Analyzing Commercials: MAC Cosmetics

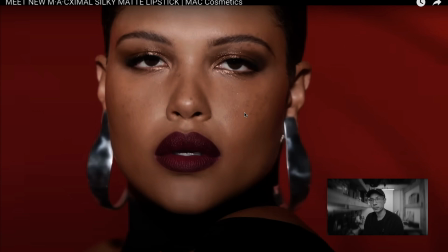(4:09)
So the idea there is to be able to know how to talk to them about that. Usually it's just like making a small little explanation about why and how you're going to make it work. It doesn't have to be overly technical, but just to show the confidence that you have.
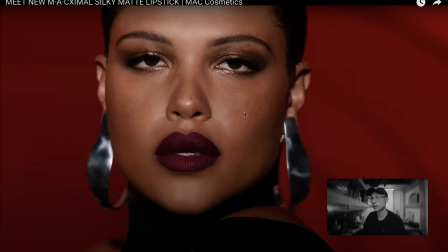(4:24)
This person's going to be a little bit of a darker skin tone, so we're going to make sure that it's kind of in line with the overall exposure. And if this person's a little bit a more fair skin tone, we're going to make sure that the highlights aren't too hot on their skin tone, and basically make them not worry about it and make them confident that you know what you're doing, essentially.
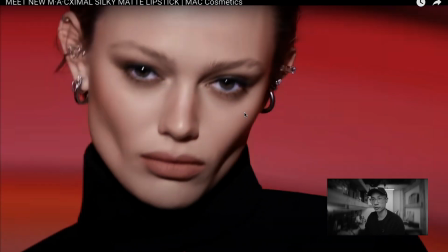(4:43)
Because I've had people make a huge deal about skin tone, like just on a call without even having been on set. It's like, are you sure that we're going to be able to make the skin tones such and such to make sure that everything looks like it's even, not too dark, not too bright, so on and so forth. So you gotta kind of, massage them and walk them through it.
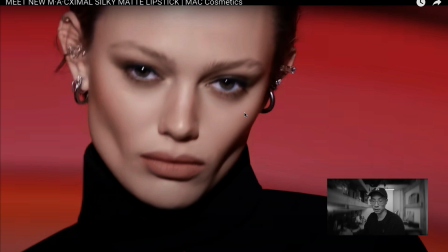(5:01)
That's the game, the nature of commercial cinematography. You're essentially providing a service. You're creating, nice looking stuff, but you're also providing a service. So it's important to make people feel comfortable.
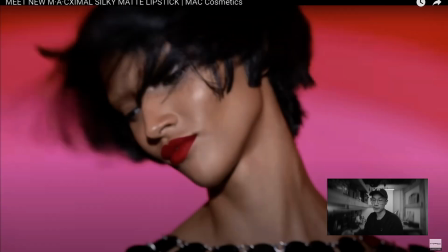(5:16)
Okay, so that I love. All right, so this is so many things combined here. I'm not really sure who it was. I'm sure it was a combination of everything, but just the attitude that this model is giving is just really strong and confident, and like, but she's having fun too. So this is where in the commercial world you are creating a vibe.
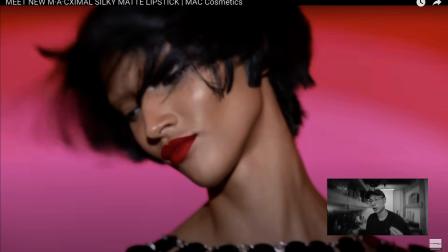(5:32)
You are creating something that people feel, and you are creating something that is a lifestyle. And that's what a lot of these things are, whether it's cosmetics, whether it's like fashion. You're really taking the product and you are making a feeling out of it.
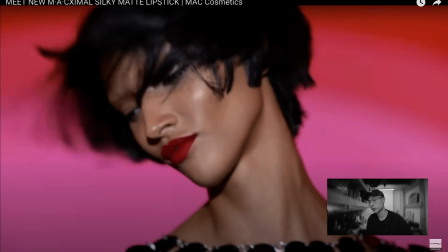(5:50)
And the ways that she's kind of moving and dancing here, it's just giving you like fun, but also like very, very strong. So, I'm sure it has something to do with like the talent, the director, and the agency all kind of coming together and making sure that, everyone is on the same page as far as like the attitude and the feeling that they want to give. So really great job here.
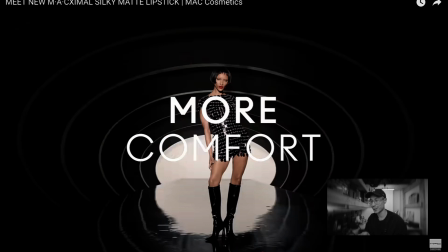(6:13)
Okay, so this is where I might be able to come in as a cinematographer. You see like a little bit of a crash zoom there on the talent. And here, let's play that one more time. Boom, really fast crash zoom.
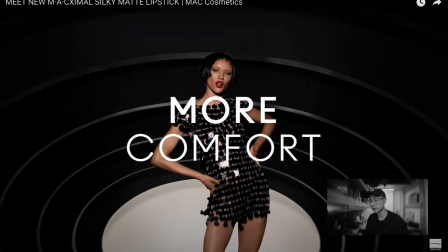(6:28)
And this is just something interesting to have in the back of your mind. Like, I don't know if this was part of the storyboards that the agency might have already created prior to anyone going in there, or if the director was like, hey, let's do a crash zoom. So sometimes you have a moment where the model and director and the team can just kind of freestyle. And sometimes they'll have these moments.
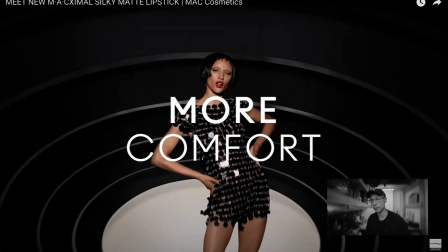(6:45)
So having certain camera moves or, poses or anything like that in the back of your mind can really add value to the shoot, because it's just like, the director's like, let's just say a director's like, oh, this is really cool. Let's have the model move this way, give some attitude. And you're like, you know what? Why don't we do a crash zoom? And boom, this is how collaboration happens.
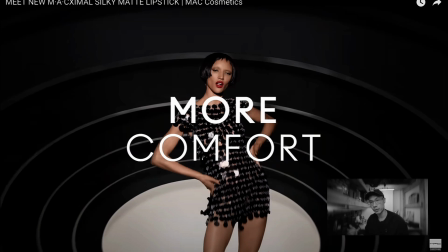(7:04)
This is why it's so key to have inspiration in the back of your mind when you're kind of going through things, to kind of have in your back pocket.
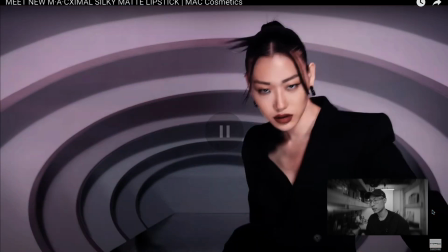(7:15)
A lot of similar stuff here. Okay, I love this shot, which is gives me runway.
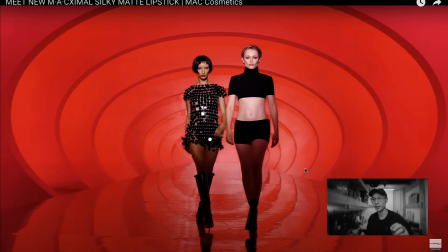(7:21)
And can we talk about this Britney Spears song, because it is, yes, right now, Gen Z, 2000s, that's like kind of what's trending. But Britney Spears, man, this song just really, really fits. So they thought of everything in this commercial.
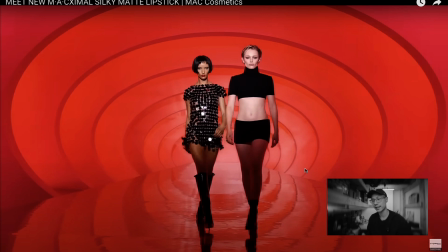(7:35)
And I love this runway vibe, because like, it just, again, it's giving lifestyle. It's giving like strong. You see the two models here, but then the lighting is still kind of constrained to the top half, just because like you're really looking at them.
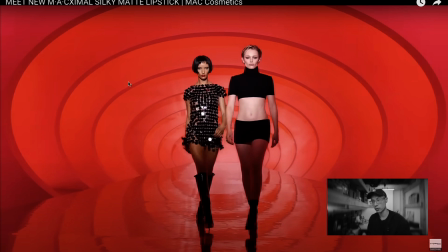(7:47)
And that's in the cinematography, that's where you come in to kind of control the lighting so that you're looking at the specific thing that you want the audience to look at.
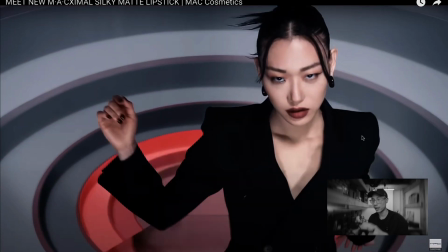(7:56)
In this case, is the lifestyle of the fashion and then the cosmetics. I thought this shot was really cool because it points out, you see this little catch light in the eye. You always have to have a little bit of some lighting tricks in your mind, because, let's just say this is a slightly lower angle, right?